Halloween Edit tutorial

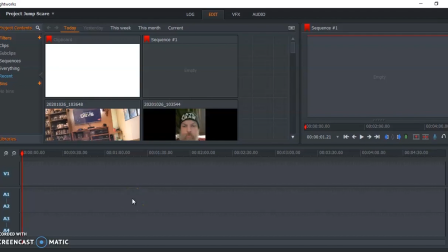0:00 Hey folks, so today we're going to cut together a little short horror story.
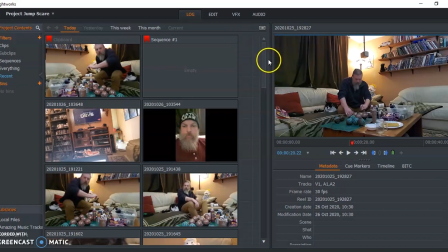0:08 Mine is just based around a jump scare. I've already imported my footage. I shot this all last night real fast.
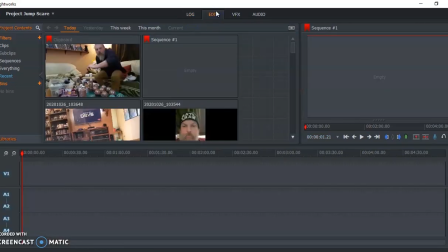0:15 Did this in about, I don't know, maybe 45 minutes total. So now we're gonna, and I didn't put a ton of thought into it. I just was kind of making it up as I went. My idea was I wanted something creepy around the house.
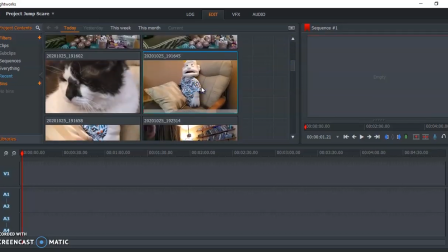0:31 The creepiest thing I have is this puppet. But I also didn't want to be too obvious about
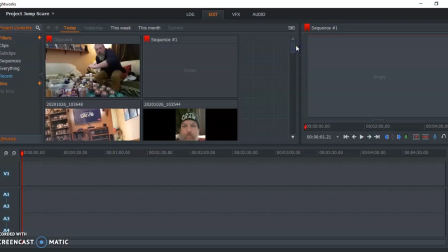0:40 what I was going to be using as my horror element. So I wanted to distract.
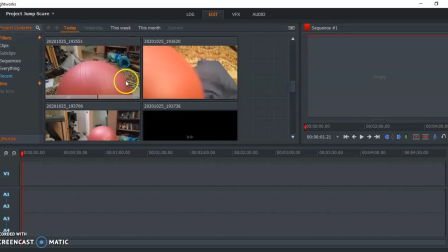0:46 So I used a red ball to draw attention away from the puppet initially, to create a misdirection.
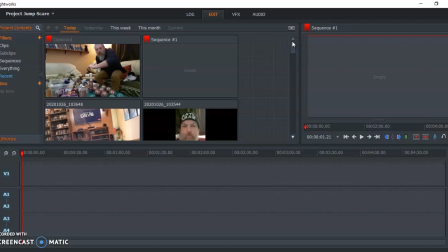0:55 Misdirection is very important in horror. That's, the jump scares with the cats coming out of the shadows often just before the actual monster does. You build up a bit of tension, and then you startle the audience with something that's relatively non-threatening.
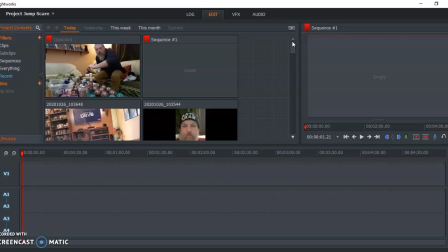1:12 So it's a kind of a surprise, a laugh, a letdown. And that misdirects them into feeling safe, and then the real threat jumps out. The basic idea behind a simple scene like this. So yeah, I've already imported my footage.
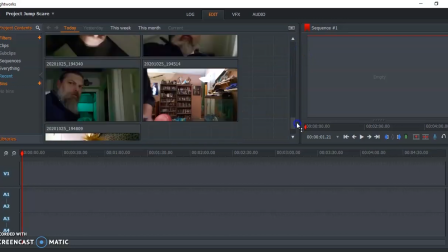1:27 If you need a review on that, you can look at one of the previous videos in the resources.
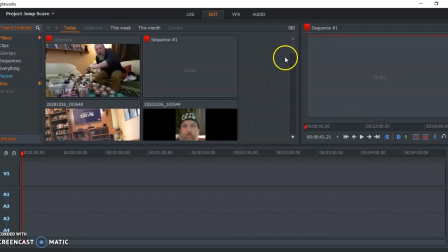1:34 So I'm just going to start off here
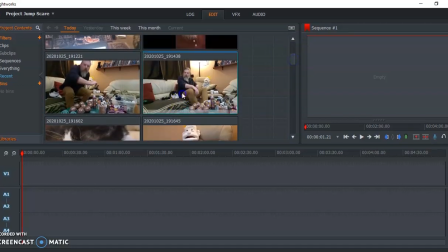1:38 with, let's see, I started with a wide shot of me painting on
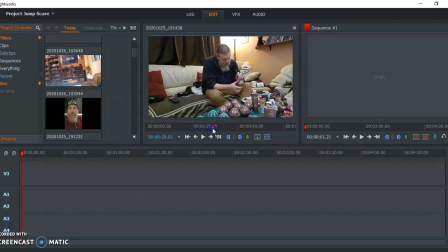1:45 sitting on the couch painting props, which is what I was actually doing most of the weekend, as I do a lot of my weekends. But I want to hear something just off screen. So let's see. We're going to get back to
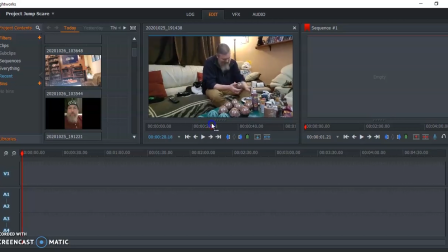2:03 painting just a little bit. I'm just going to start right there in... I look up when something happens.
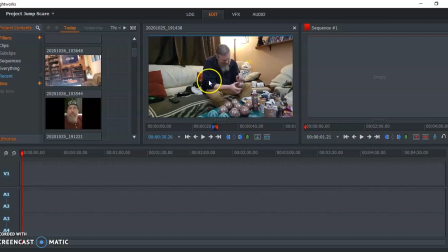2:17 But that, we're going to see that in a separate shot. So we'll start off with just this.
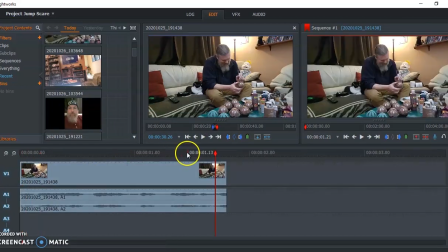2:24 I'm going to zoom in on the timeline. Oh, that's only a 1 second shot, just a second and a half.
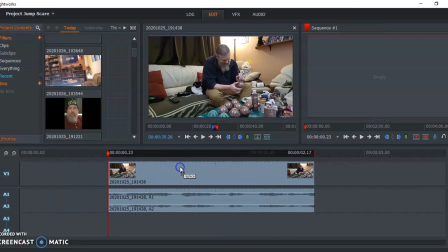2:30 So that might be a little too short. I'll make it a little bit longer since this is an opening shot.
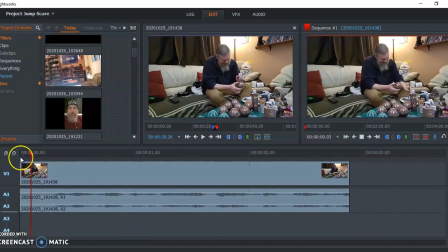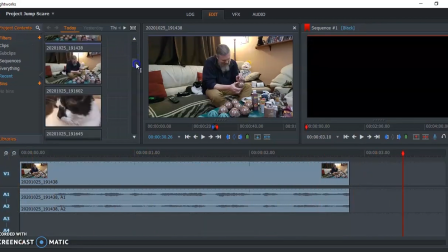2:45 Alright, so that's my first shot. Now, the second shot actually shows this ball rolling, but it's a little too close to my first shot.
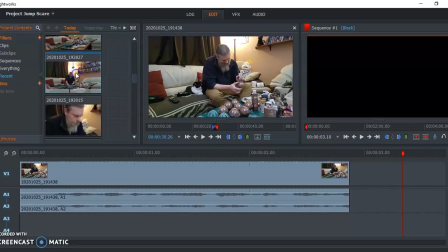3:00 See, this is my first shot. This is the shot I'm going to cut to next, but they're very similar.
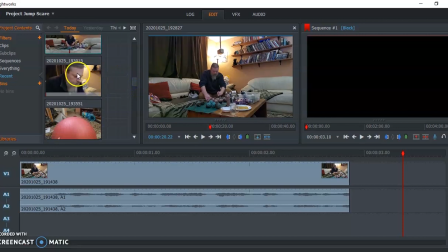3:06 This is obviously a wider shot, but we don't want to stay that close. So I'm going to cut to a close-up of myself painting first.
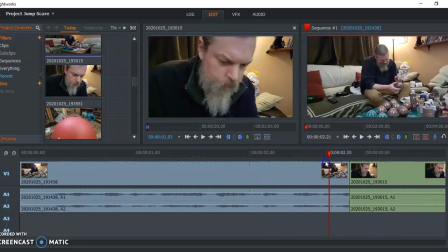3:15 And see how those... Now, I'm hearing a big audio jump there, but you guys probably aren't hearing that.
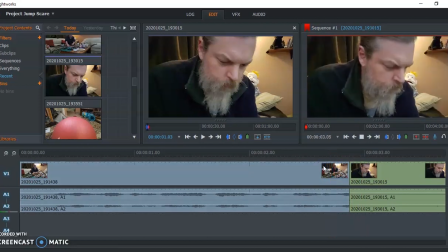3:22 And I'm going to get rid of the audio that was... I just had the TV running as I was shooting. I'm going to get rid of that audio later and put in a uniform track so it's not... we don't hear the cuts. But alright, where's the next shot I was going to get?
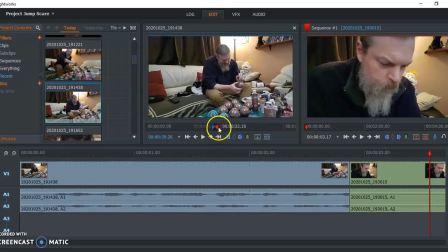3:39 Because the idea is this ball rolls on its own and scares me.
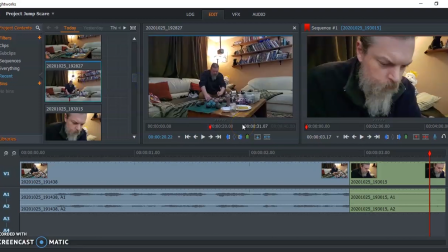3:50 And I did it in this wide shot by pushing the ball with a stick so that it would be far away from me and still move. But you can see the stick through most of that. So I'm just looking for,
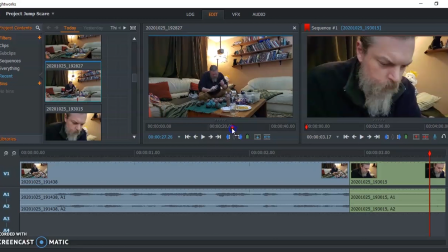4:09 just as I pull the stick away and hide it under the table just before the ball actually starts really rolling. And I'll actually go back a few frames.
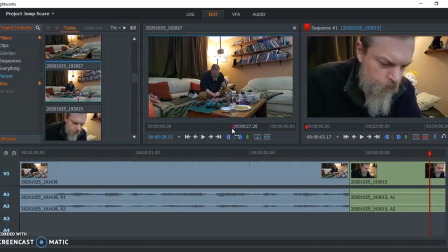4:25 You might see the stick just a little bit, but I don't think anybody will notice other than, me pointing it out to them in a tutorial video.
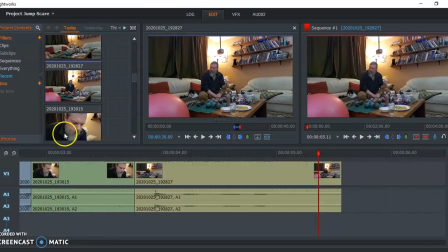4:36 So there, ball rolled. I'm going to get a close-up of my reaction now.
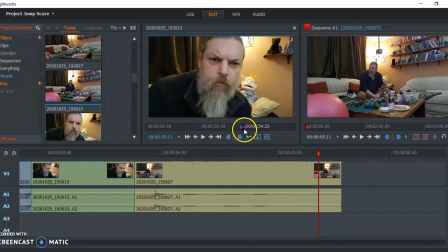4:46 Oh, actually, no, I've already looked up in the first shot, so I don't need to see my head moving. I just need my quizzical expression out. So set a different in point, out point.
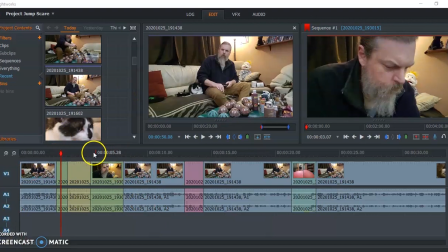5:05 All right, so I jumped ahead a little bit here and added a few more shots in.
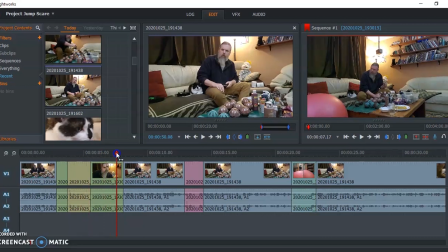5:09 So we've got the initial ball rolling in, my reaction,
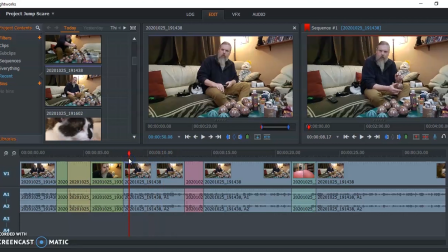5:16 and here I say something to the cat.
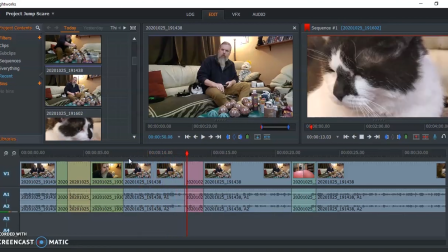5:22 And then, to match that, we do a quick cut in of the cat. Now, this was one where
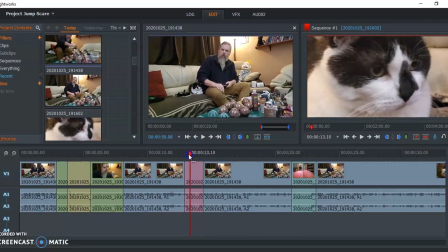5:30 she's not actually looking at the ball, she's just looking at me snap my fingers, but that's, the usefulness of editing,
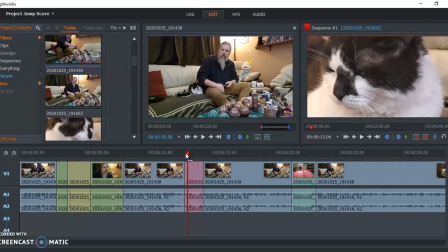5:36 the power of editing, is you can take disassociated actions and put them into a scene to help create
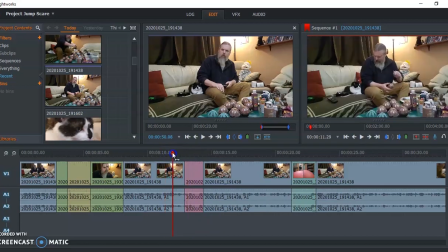5:43 meaning. Now, one thing you'll notice here is she's facing to the right of the screen, whereas I'm gesturing off to the left, and she is sitting on my right hip here.
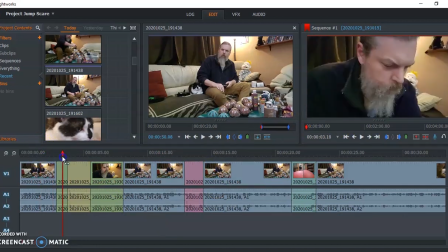5:58 Thing is, because I was doing this by myself, I used the front-facing camera for a lot of this, which flipped the image.
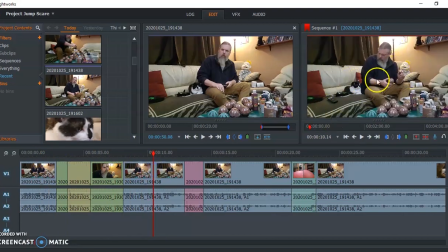6:04 So this is the mirror image of how my house is actually laid out. So after I get this basic cut laid down, I'll go through and flip the appropriate shots so that everything is looking in the right direction.
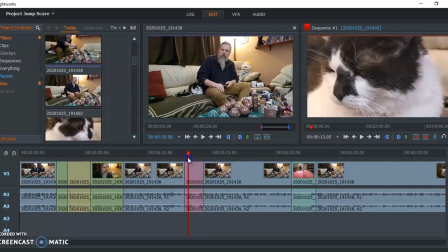6:16 But for now, it looks a little weird. So yeah, got the line to the cat.
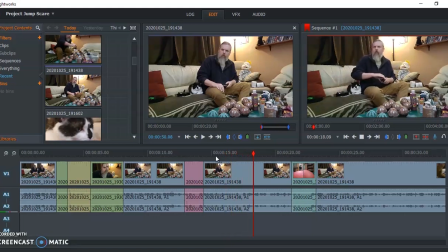6:22 We look up again and turn down the TV because apparently, I need to hear a ball. It rolls again. I react again. Ooh, I need to trim that up to show better my actual reaction so it's not delayed.
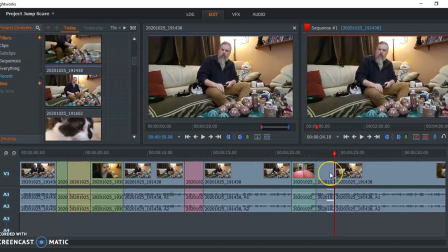6:40 So I'm just going to cut that right there. Oops.
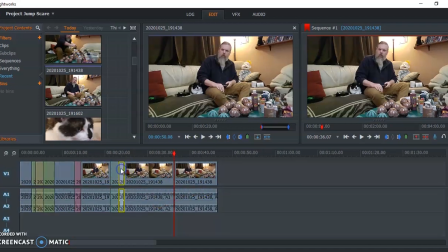6:47 Get rid of that chunk. And move these up. So now, the ball's rolled again. I react again.
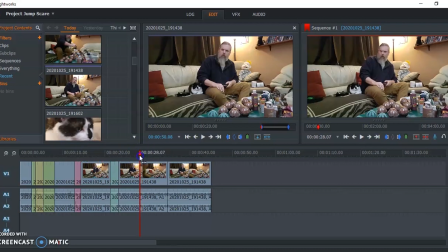7:07 And I react a second time. So I probably want to drop something in for my heightened reaction there. So I'm going to make another cut with the C button right there at that point and move those shots down a little bit.
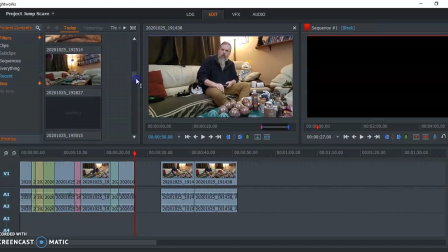7:26 And then I'm just going to get a shot in here of me pushing the ball.
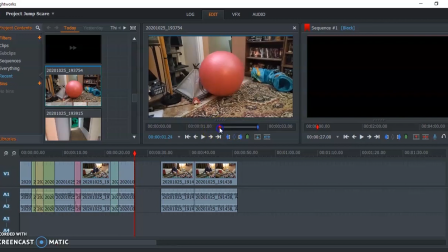7:33 There we go. That works just fine. I'm just going to grab that chunk.
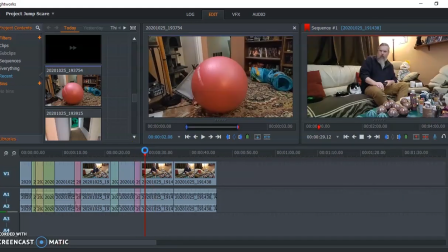7:41 So there, as the ball rolls further away, I throw the remote control down. Now I have a separate shot for that because I want to highlight the puppet a little bit. So just before the remote leaves my hand, I'm going to make another cut there.
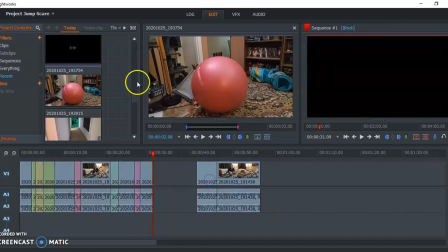7:57 Move these shots out of the way and find
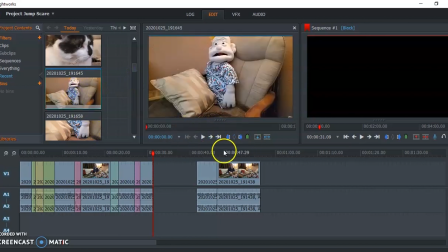8:06 the shot where I throw the remote control by the puppet. And I did it a couple times. There we go, just as it leaves my hand.